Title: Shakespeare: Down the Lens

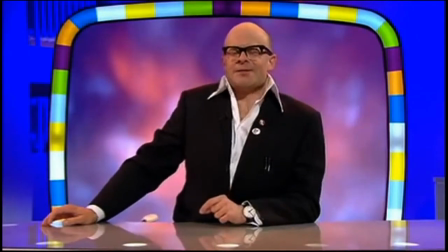The technique breaks the conventions of live performance,
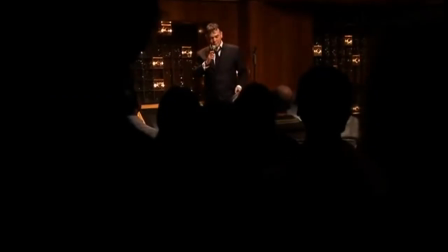but engages both the audience at home and the audience in the studio or theatre, who quickly accept the new convention.
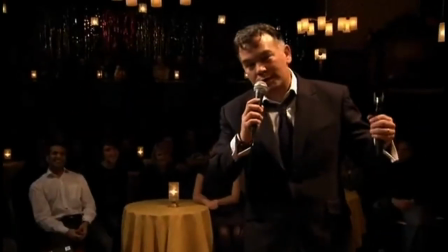I'm doing that joke here, but of course the danger is it's been broadcast now, and maybe Asher D or a member of the So Solid crew has seen that,
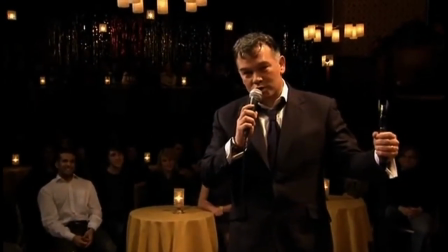and if you are Asher D or a member of the So Solid crew watching tonight, then yes, I am disrespecting you.
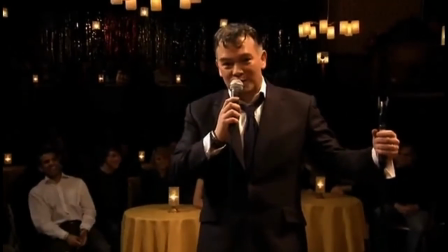It enables the performer to give a knowing look down a second lens,
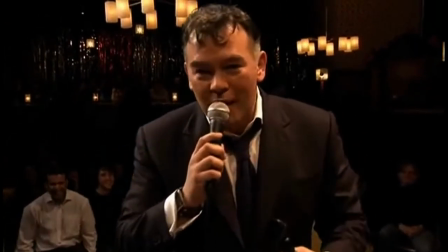treating the camera as complicit with them and separate from the audience in the room and the primary lens.
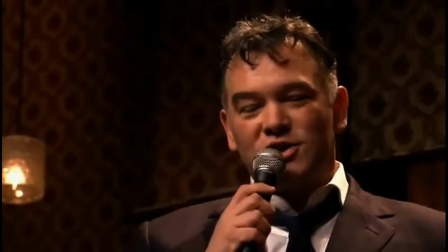It's almost like introducing a fifth wall to be broken. Phase 3, the side-on camera.
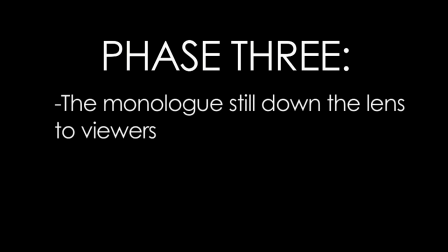We placed a side-facing camera on stage right, allowing Jim to change where his lines are delivered,
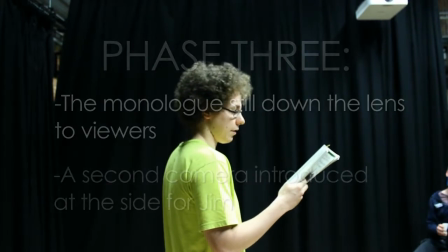especially effective during scenes of internal conflict.
The most courageous fiend bids me pack.
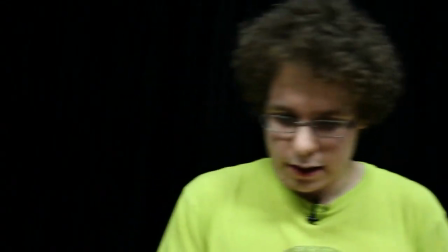Ha! Says the fiend. Away! Says the fiend. From the heavens, rouse up a brave mind, says the fiend.
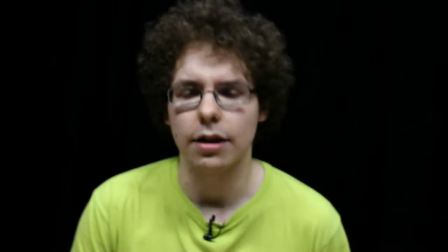Away! My conscience says, Lancelot, budge not.
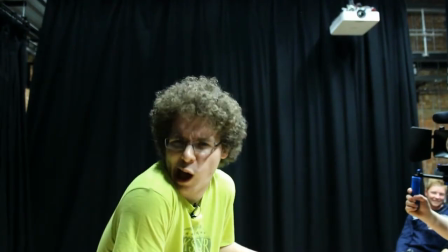But the fiend says, budge. My conscience says, budge not.
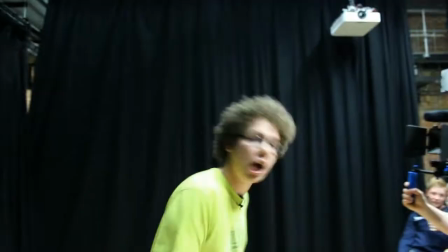The fiend says, budge. Budge not, budge. Budge not, budge.
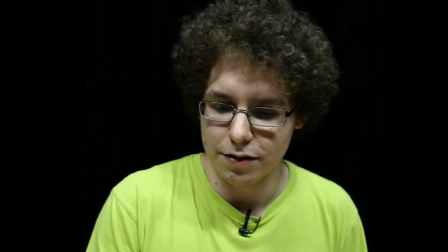It also enabled him to give those subtextual knowing looks down the lens,
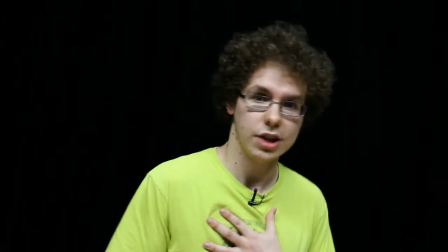creating a sense of intimacy and involvement that goes beyond performance to just one audience.
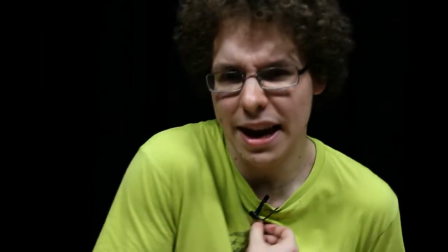Friend Lancelot, being an honest man's son,
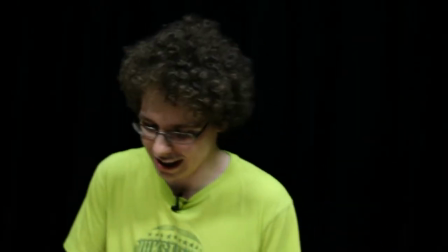or in any case, an honest woman's son, my father did something smack, something go to.
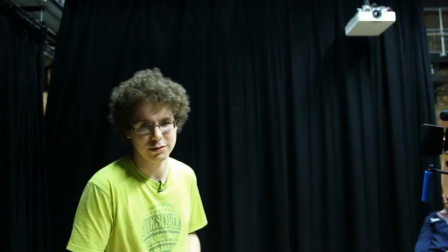He was very keen on it.
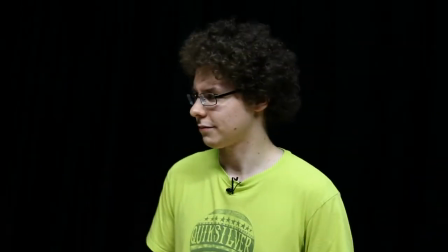Well, Phase 4, the selfie.
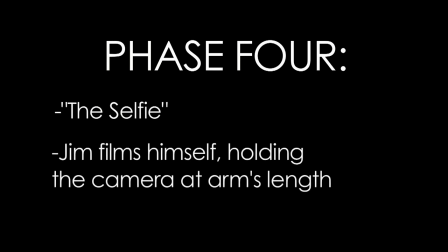Finally, we go all out and give Jim the camera to do his own thing, playing on the recent trend of the selfie.
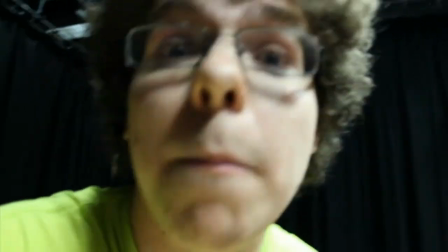The most courageous fiend bids me pack. Ah!
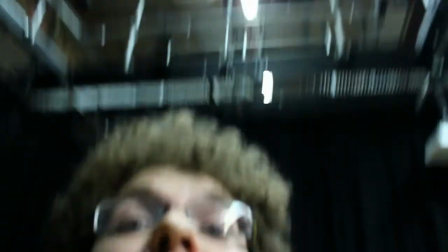Says the fiend. Away! Says the fiend. I didn't mean From the heavens, rouse up a brave mind.
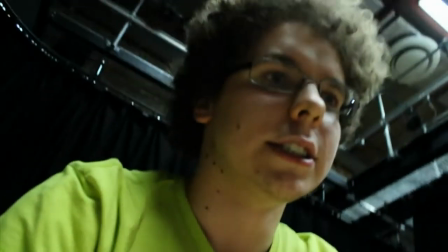See, every time.
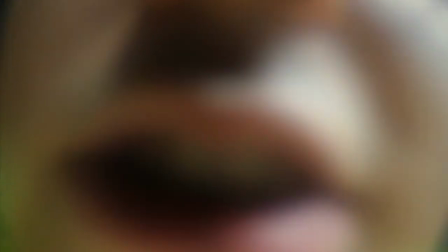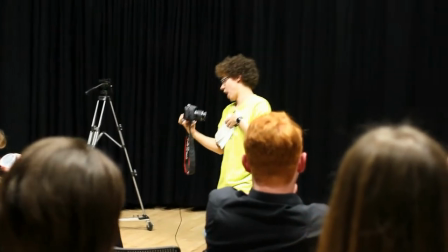Well, my conscience, hanging round the neck of my heart, says to me, my honest friend Lancelot, being an honest man's
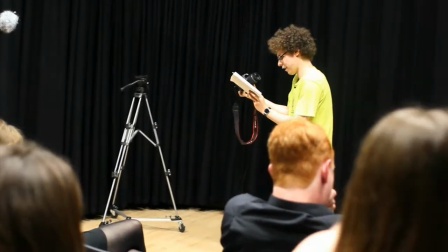son, or, you know, an honest woman's son, for indeed my father did something smart, something broke too, something he's got a keen eye for.
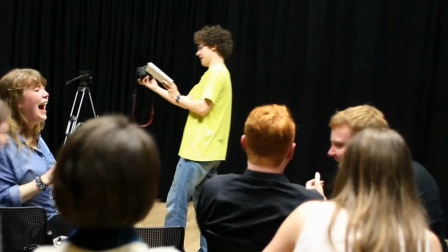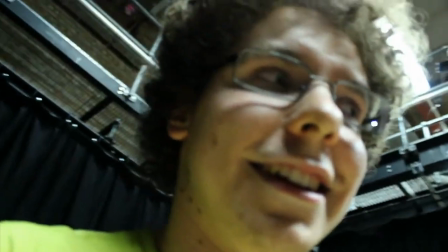The results are simply hilarious. Jim is able to play to the two audiences, but at the same time be totally in control of one of them.
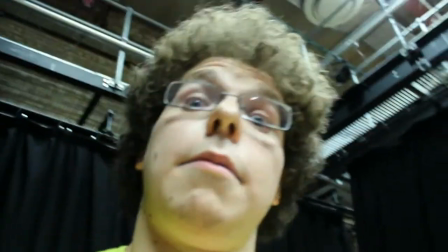The ridiculous shot of a ridiculous monologue is very effective, demonstrating just how unconventional camera work can add to a performance.
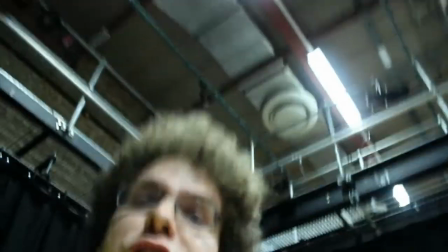And then, we did it all over again. Phase 5, take away the audience.
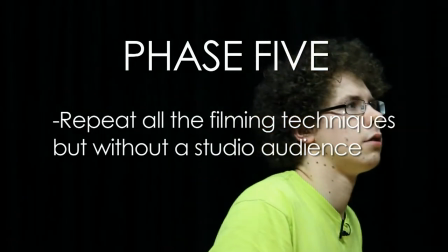The lack of laughter means the speech has sped up noticeably, but a lot of the energy has disappeared.
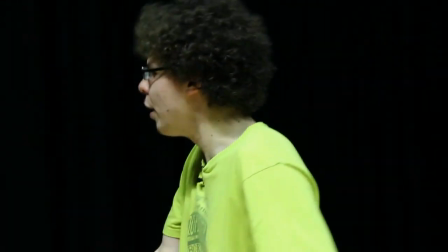Whether it's to himself...
Budge not, but the fiend said budge not, budge not, budge not, budge!
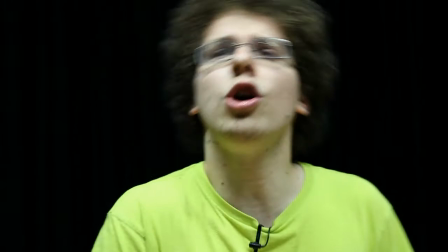Down the lens...
Take heed, good Garbo, good Lancelot Garbo, honest Lancelot Garbo.
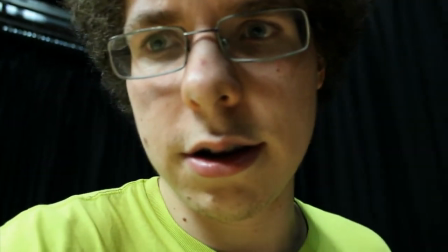Even as a selfie.
Well, the most courageous fiend bids me pack.
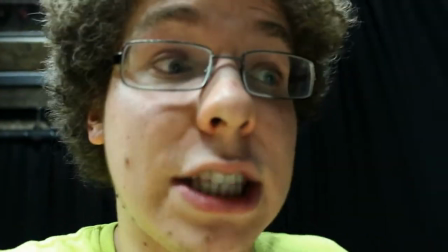Ha! Says the fiend.
It has never reached anywhere near the peak of comedy that was achievable with a responsive audience.
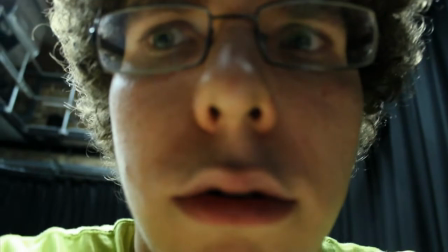Says the fiend.
In this respect, it's difficult to imagine watching a piece of digital theatre online,
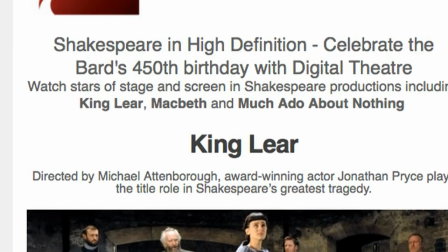whether on a laptop or a smartphone, living up to the experience of being among an audience.
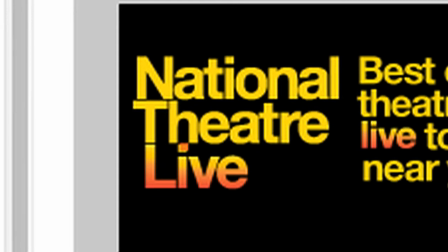Perhaps in a cinema, however, surrounded by like-minded people, there will be more of a comedic effect.
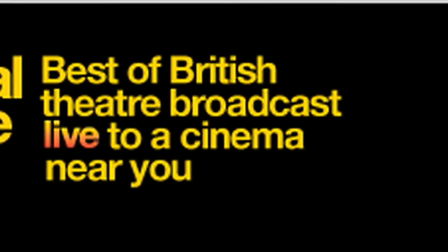It will lack that personal touch that's possible when you're in
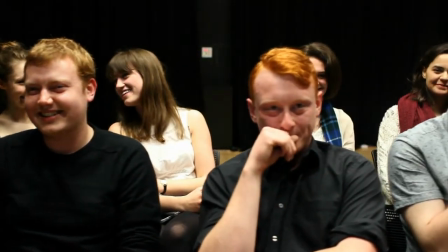the room, though. The subtextual connection between actor and audience that prompts some truly unmatched moments of spontaneous comedy.